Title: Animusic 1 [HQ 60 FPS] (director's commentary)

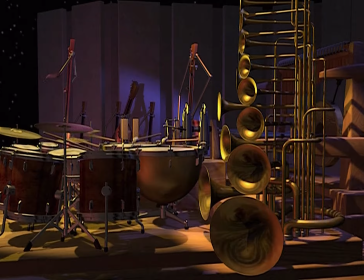(8:06)
Then, at the last minute, before the final render actually starts, we can throw a whole other piece of music at it if we want, and it automatically animates the instrument objects according to the new note data and renders the animation.
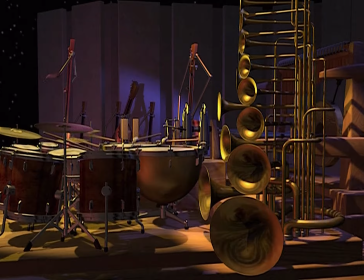(8:23)
Now, there's some constraints to this process, of course. The assumption is that we're giving it music on the same set of instruments as was used for the test, or organized on the same tracks in the sequencer.
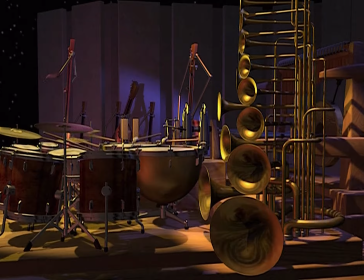(8:39)
And we're using the same range of notes that was used in the test. Obviously, if we built a 24-note instrument and we played 27 different notes, the instrument would just ignore the top 3, so we have to be consistent here.
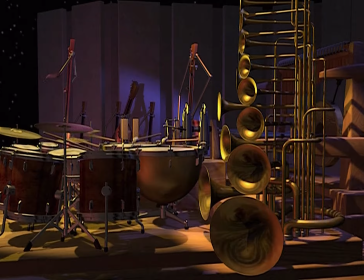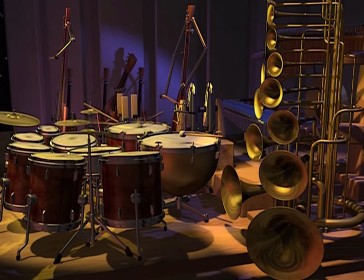(9:05)
A comment about these horns. Horns obviously don't look like this. These horns are more like part of a pipe organ or a theater organ, really.
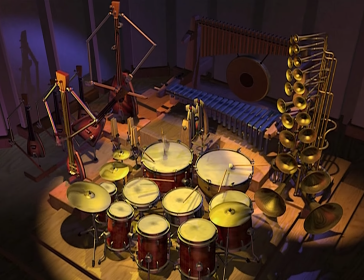(9:13)
In this case, driven by air blowers under the stage, which you can't see.
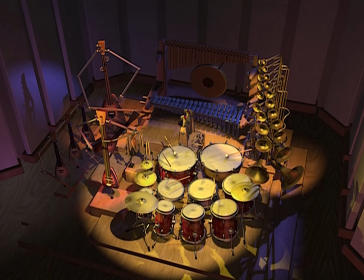(9:18)
I'm just kind of telling you that they're there. Obviously, horns don't move like this either.
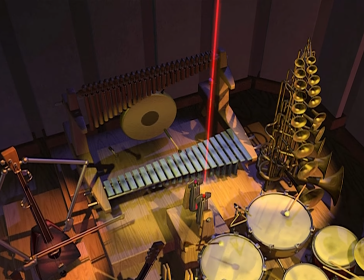(9:24)
Real horns don't squash and stretch when they play. So why do we do it here? It may be obvious, but I'll say it anyway.
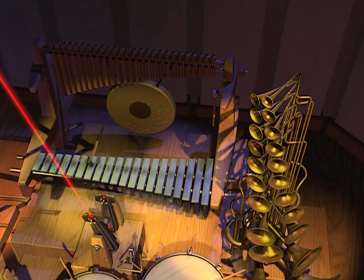(9:31)
If we didn't, they wouldn't move at all, and that wouldn't be any fun.
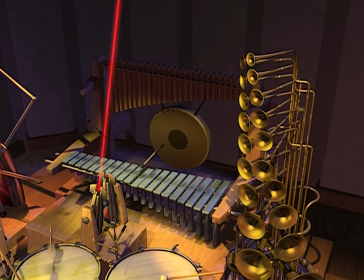(9:35)
A lot of times we have to exaggerate, if not create something that's totally not there at all, in order to visualize a certain sound.
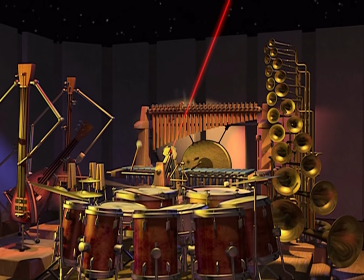(9:42)
What about lasers? What sound do real lasers make? I've seen a lot of lasers in labs and stuff, and they didn't seem to make much sound at all.
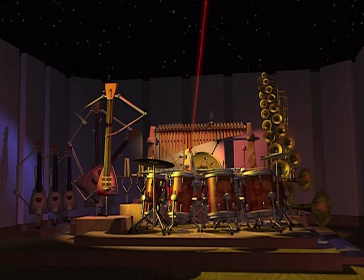(9:50)
But these lasers do. They're a special kind, I guess.
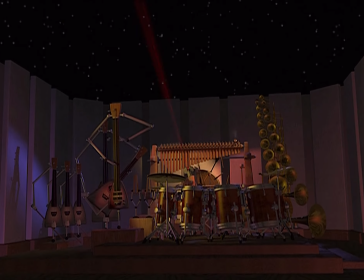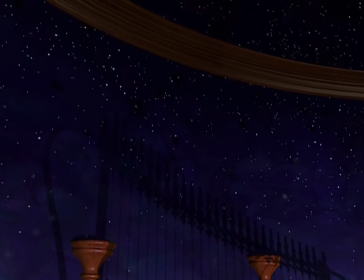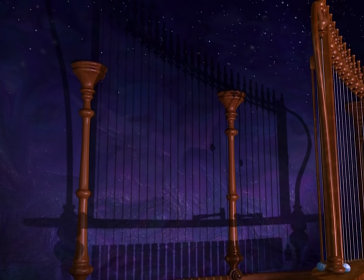(10:17)
This is the most mellow piece of the video album and instrumentally the most simple by far.
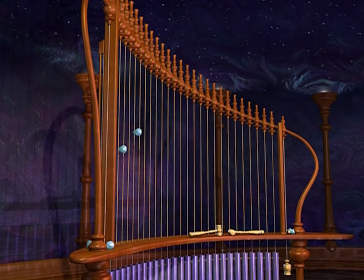(10:22)
There's one single instrument, although it obviously has several parts to it, so it's actually 5 instruments combined into one.
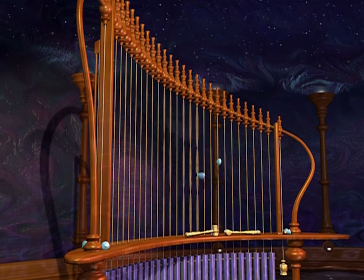(10:30)
The reason I like to watch this one is that it's so clean and simple and easy to follow.
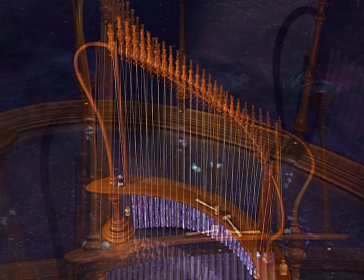(10:35)
You can see each note without any distraction by other instruments, at least until the other parts come in.
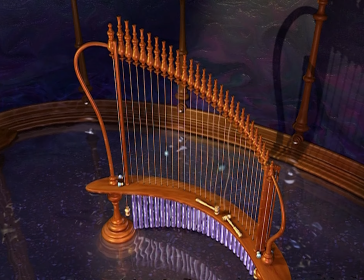(10:41)
It's even cleaner on the solo cam version since the cameras don't move at all there.
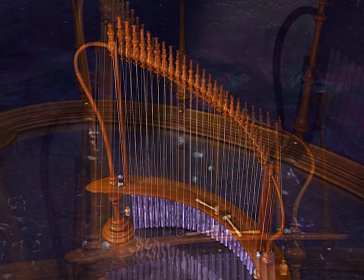(10:47)
I actually like watching the solo cams more than the finished pieces sometimes.
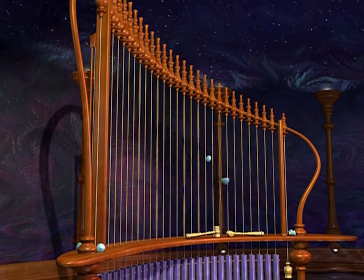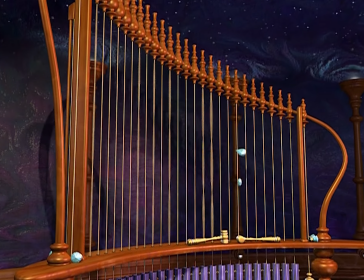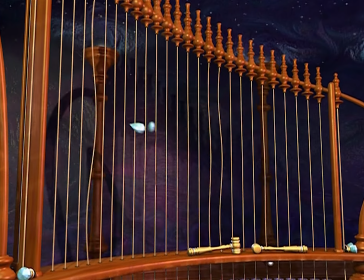(11:03)
This is one example of a piece that was modeled and rigged with music animation algorithms before the music was complete.
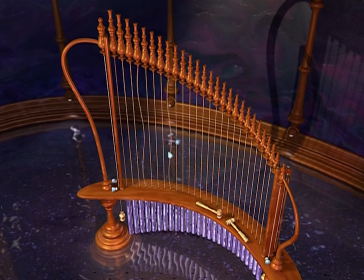(11:10)
Once the music was written and produced, giving us a final MIDI file, then we could render the final animation.
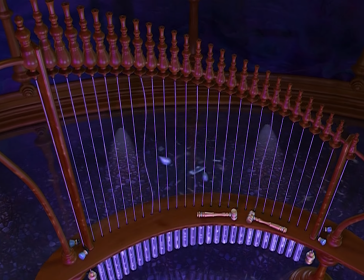(11:16)
Up until that point, we've been doing lots of tests of 5 to 10 second music clips just to verify that the harp and all the other parts were functioning properly.
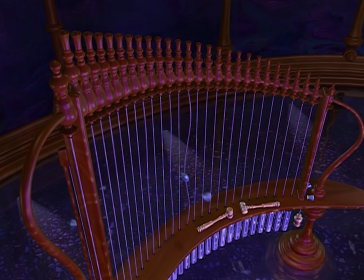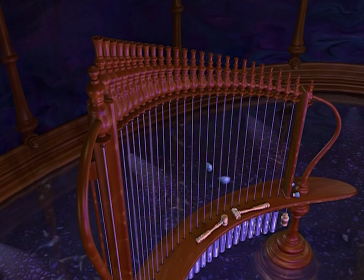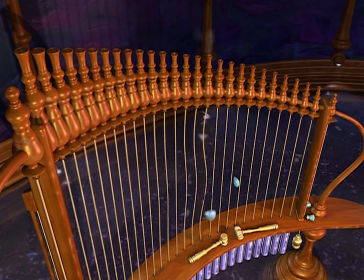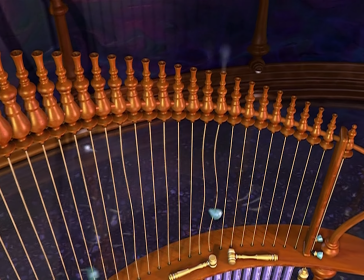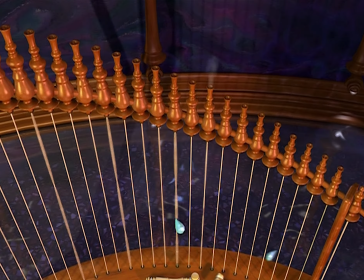(11:48)
The water took us about 3 weeks to get right, if you can believe that. We fiddled endlessly with parameters until it finally looked right.
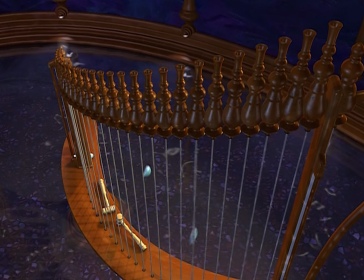(11:55)
In the end, we ended up using 3 different water surfaces combined together.
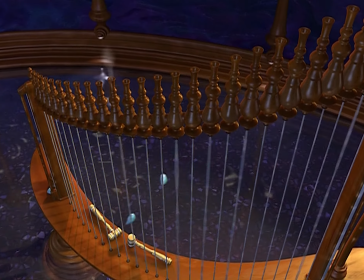(12:01)
One was for reflection of the harp and environment, one was for refraction of the pebbles and underwater lights,
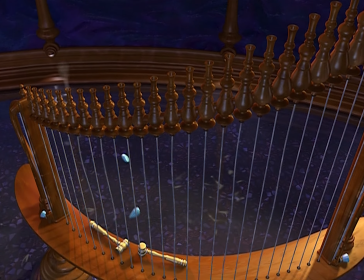(12:09)
and one was for the actual water surface with dancing highlights.
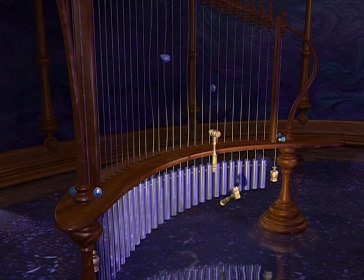(12:14)
Speaking of lighting, the main A section has warm yellow lights above the water,
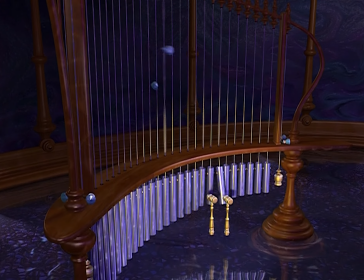(12:19)
while the B section primarily uses underwater lighting for a more cooler blue look.
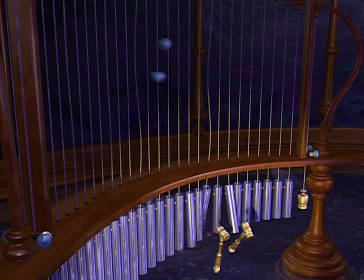(12:29)
I should point out that the harp, flute, and chimes are all aligned in terms of their notes.
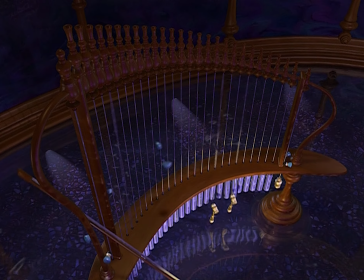(12:36)
The string that plays a C will be directly aligned with a flute above
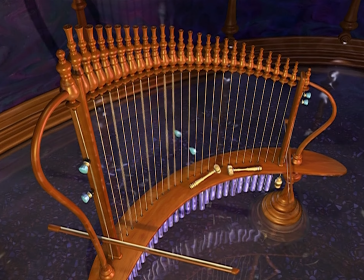(12:41)
that also plays a C and a chime underneath that plays a C as well.
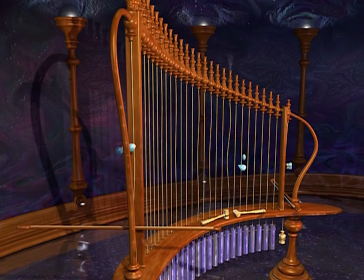(12:47)
On top of that, the parts tend to be in unison, so flutes and chimes play their notes at the same time as when the string is plucked below or above.
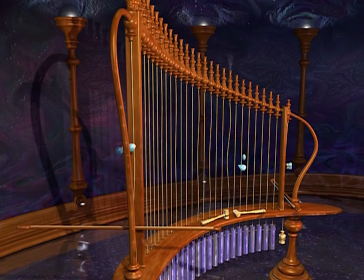The last thing I'll mention about this animation is about the environment that we're in.
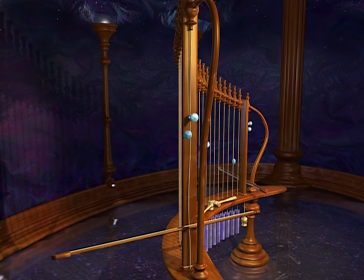(13:18)
It feels like it's outdoors, kind of, especially looking up at the stars and the moon,
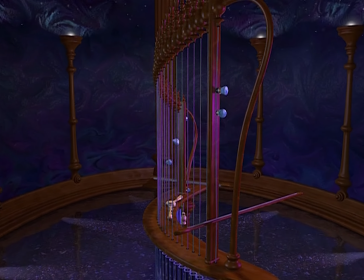(13:24)
but those are self-illuminating paintings, not really the outdoors.
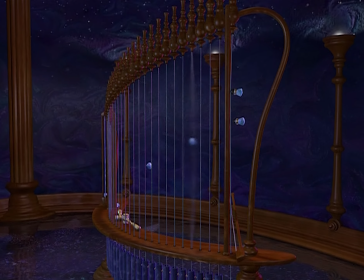(13:29)
This is a completely enclosed inner room, no doors or windows, blending paintings that have a nighttime outdoor feel.
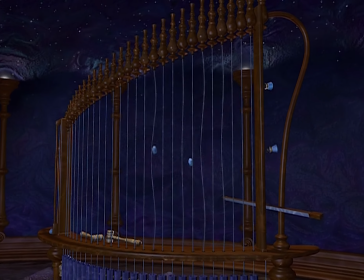(13:38)
The stars are kind of like those in a planetarium in that they're on a dome ceiling,
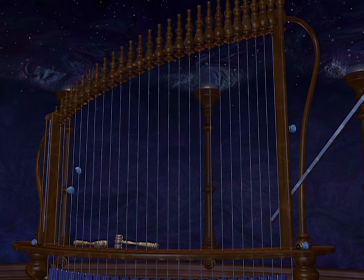(13:44)
and these stars actually emit their own light,
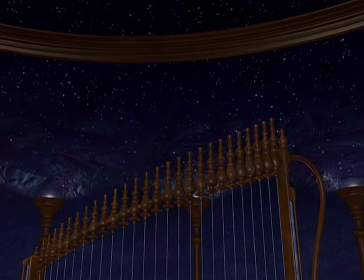(13:47)
as if holes were poked in a fabric and a bright light was shining from behind.
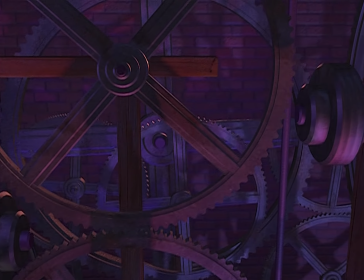(13:57)
Drum Machine starts out with sets of gears that are animated not to actual notes,
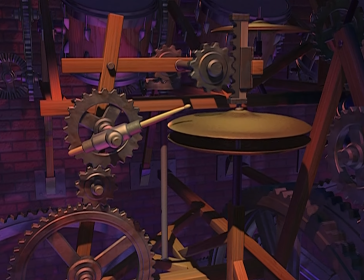(14:02)
but instead to the clock beat itself, which starts a while before the first note is ever played on the hi-hat.
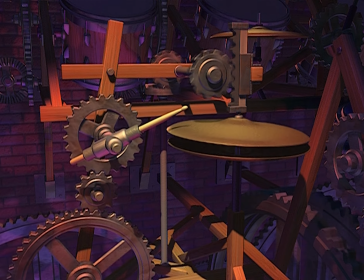(14:08)
To make an analogy, it's more like a person tapping their foot to music rather than actually playing an instrument.
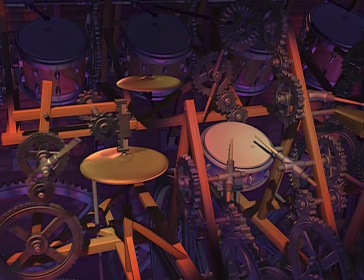(14:14)
It's still MIDI-driven animation, using the same software, but it's just a different algorithm that we use.
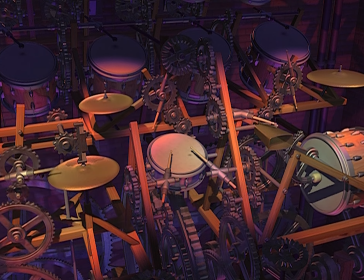(14:20)
There are also numerous sets of normal gears that are note-driven like the rest of the instruments on the video album, and these gears are, controlling mallets and sticks and whatever hitting the drums.
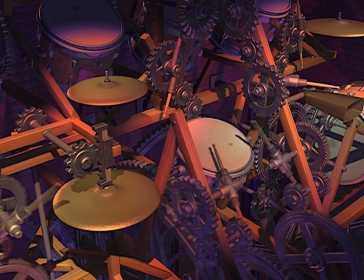(14:32)
But the whole time that's going on, regardless of what else is happening in the music, there are always 2 sets of beat-driven gears grinding away.
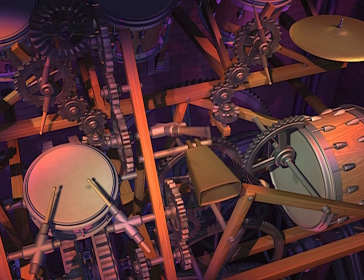(14:40)
You can usually see them moving in the background, and they're synced to that big gear grinding sound.
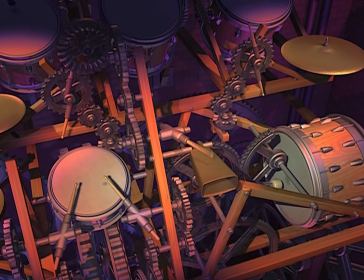(14:48)
These sets each move in one of 2 different ways.
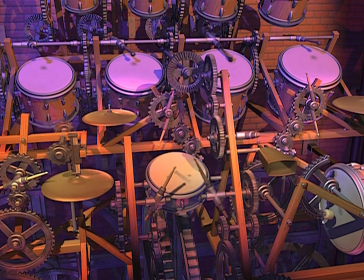(14:52)
There's a downbeat group, mostly the giant gears, and then an upbeat group, which are mainly made of gears that are the next size smaller.
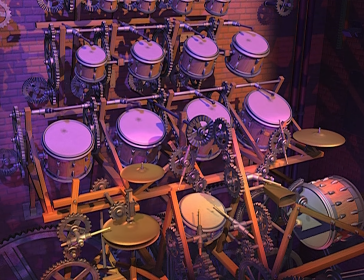(15:00)
One pattern that they use, sort of split between 2 halves of the group, is for the gears to basically oscillate back and forth, they kind of rock.
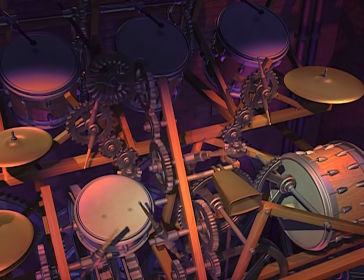(15:09)
The other pattern is for them to advance on each beat, sort of like a counter.
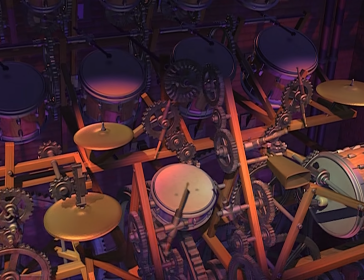(15:16)
One unique characteristic of this animation is that there are no cuts. It's all one camera the whole way through.
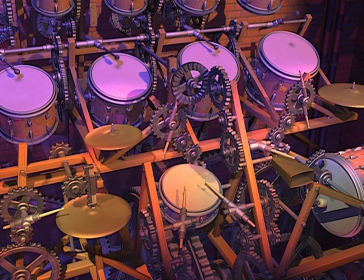(15:22)
We basically transition from one view to another, usually smoothly, but with an occasional whiplash move thrown in like that.
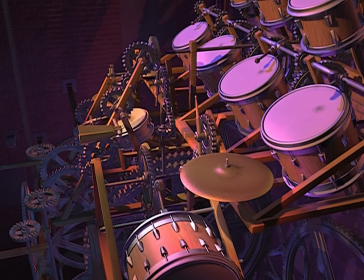(15:31)
I should probably also explain the somewhat bizarre lighting situation going on here.
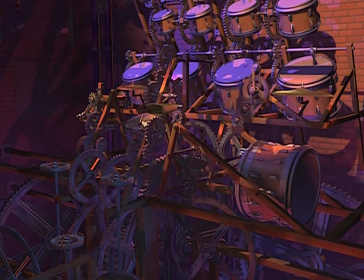(15:38)
What you basically have is a strobe going off on each crash symbol, and on top of that,
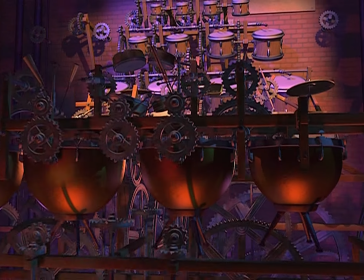(15:44)
you get these red warning lights going on like they have in factories when heavy stuff is moving around,
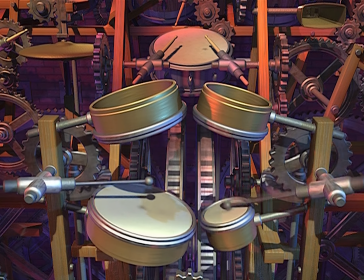(15:50)
and that's because the timpani and aux percussion's coming down on these chains and gear wheels running down side tracks on the wall.
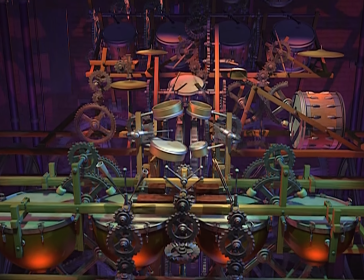(16:01)
So there we just shifted gears into a faster tempo. Having the gears smoothly shift from one tempo to another,
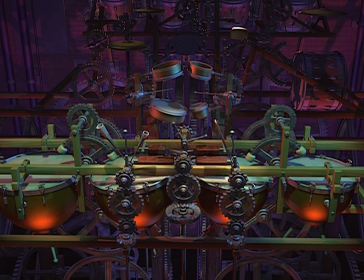(16:09)
integrated with the sound effects, took more effort than I even want to talk about, but I'm really happy with how it finally came out.